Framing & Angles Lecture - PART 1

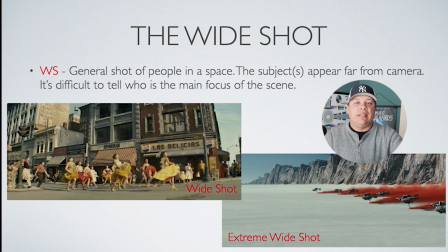(4:24)
Anything between this extreme wide up to what would be considered a full shot. There even is a medium wide shot. We don't talk about it here, but it's kind of this intermediary where we're pushing in closer to a full shot.
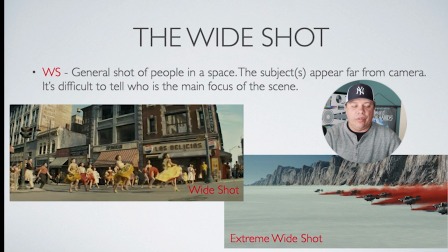(4:36)
And we'll talk about all that as we move on. The full shot.
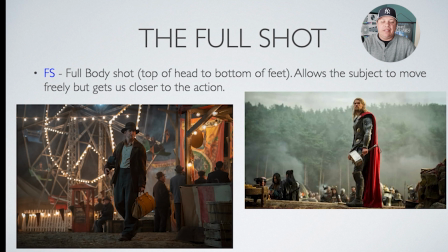(4:42)
So full body shot is the top of the head to the bottom of the feet, allows the subject to move freely but gets us closer to the action.
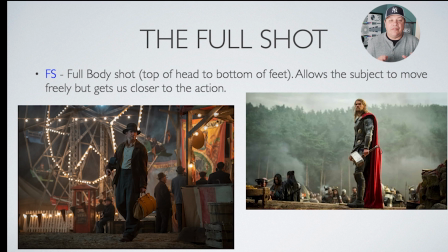(4:50)
Okay, so that's a full shot. So again, it's defined by we should be able to see underneath the feet a little bit,
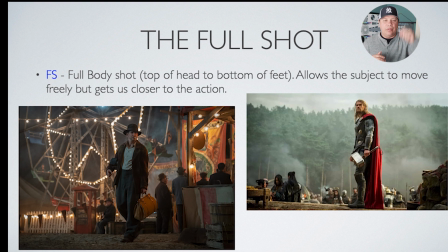(4:56)
and we should get to the top of the head with a reasonable amount of headroom above the person's head. Right, now remember what we talked about when you're talking about the full shot and closer.
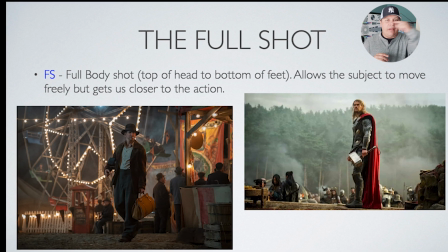(5:06)
If you get those eyes right around that top horizontal line,
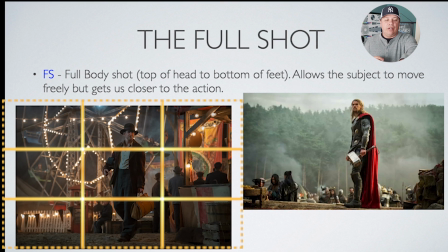(5:09)
you're going to be getting the proper headroom. The other thing to take note of, see how it says FS right next to the beginning of the definition?
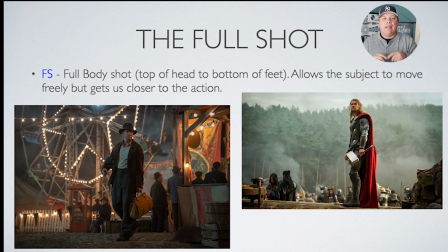(5:16)
In the previous frame, it said WS. Those are the abbreviations for the shot sizes. So we don't typically will write out wide shot. We just write WS. Full shot, it's FS.
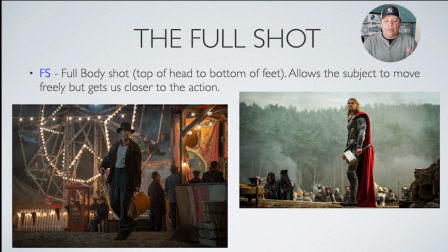(5:27)
Okay, so look for that as well. Make sure we're learning the abbreviations.
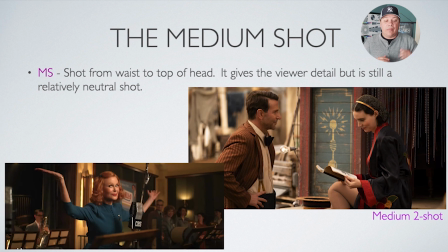(5:34)
Next shot up is the medium shot. The medium shot is from the waist to the top of the head. It gives the viewer detail, but it is still a relatively neutral shot. Okay, so here we got two different medium shots. We're looking at our subjects from generally the waist to the top of the head.
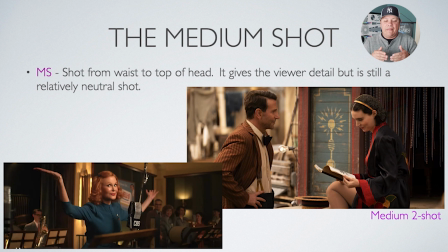(5:49)
If you were to flip back to the full shot, you would see that there is less headroom here than there is in the full shot. With the full shot, there's going to be a little bit more room above their head. Okay, there are other elements that go into play, like what aspect ratio you're shooting in, that help kind of determine how much headroom you have, but we're not going to get too much into that.
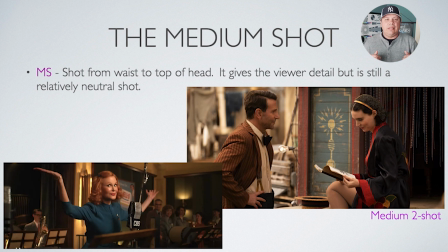(6:08)
Just make sure that we're going from the waist to just above someone's head. And again, putting those eyes on that top horizontal line is going to be a huge help. This one over here from, I think it's called Nightmare Alley, the one with two people, it is Bradley Cooper, and I forget the woman's name.
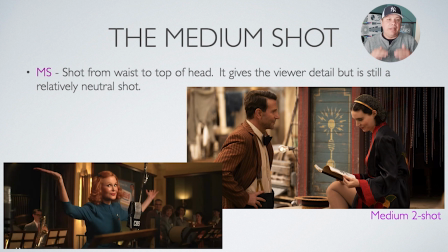(6:26)
That's a medium 2 shot. So that's a medium shot that's got two people in it, okay? The other one's a single. It's a medium shot of Nicole Kidman playing Lucille Ball.
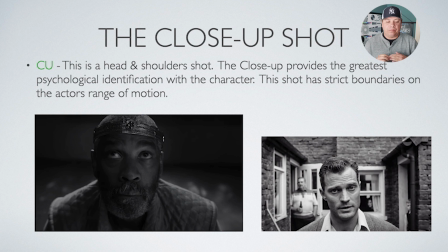(6:39)
And finally, we're on to the close-up, which is abbreviated CU. And this is a head and shoulders shot. The close-up provides the greatest psychological identification with the character because we can kind of see into the eyes. And this shot has strict boundaries on the performer because they don't have a lot of range of motion before they get out of frame.
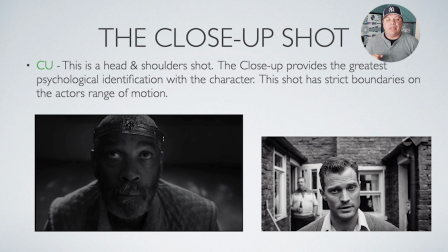(6:58)
Okay, these are two different types of close-ups that you're looking at right here. One of them's more traditional, one of them's less traditional. The one of Denzel Washington, you can see we're kind of cutting his head off at the top. That's called giving him a haircut. That's pretty traditional when you're talking about a close-up.
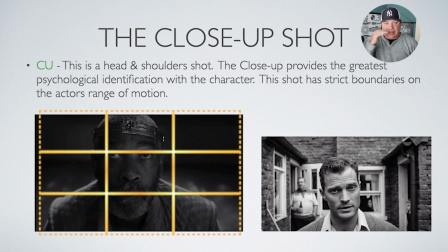(7:14)
It's the shoulders to the top of the head, but again, we want the eyes at that one spot, so we're going to end up with a little bit of a haircut. This one over here,
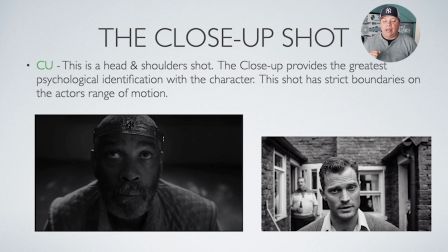(7:22)
the smaller image, I think the name of the film is called Belfast. And notice how low the person is in the frame and how small he looks because of that. So that's a big like dude, like he's 6 foot something, but he looks kind of small because of the way we're framing him. Okay, so that's untraditional.
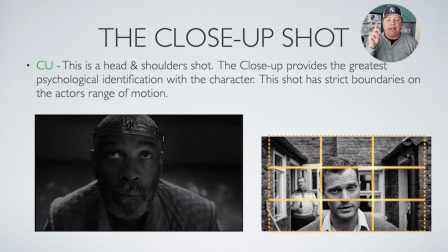(7:39)
So we're still doing head and shoulders, but we got all that extra space above his head, which makes his eyes come way lower in the frame, which is what makes him look smaller. So for effect, you might do something a little bit more untraditional to make somebody feel small or meek or something like that.
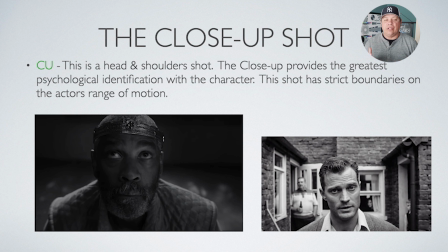(7:54)
But I also want to make sure that you can frame things traditionally. So I want to see you doing that as well.
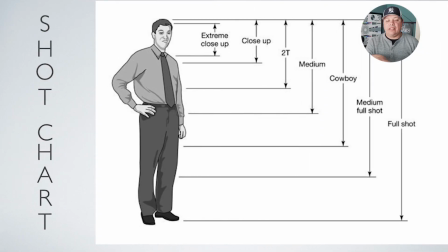(7:59)
All right. Now this little chart just gives you a general idea from the full shot up, kind of what the different shot sizes are, looking at them and what the differences are, right?
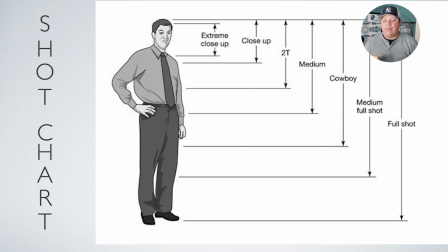(8:12)
So you see that full shot from the bottom of the feet to the top of the head. The medium full shot is not a shot that gets used all that often anymore. You sometimes see it, but it's kind of a weird place to cut people off just below the knee. And then you have the cowboy. So the cowboy is a shot that's still used.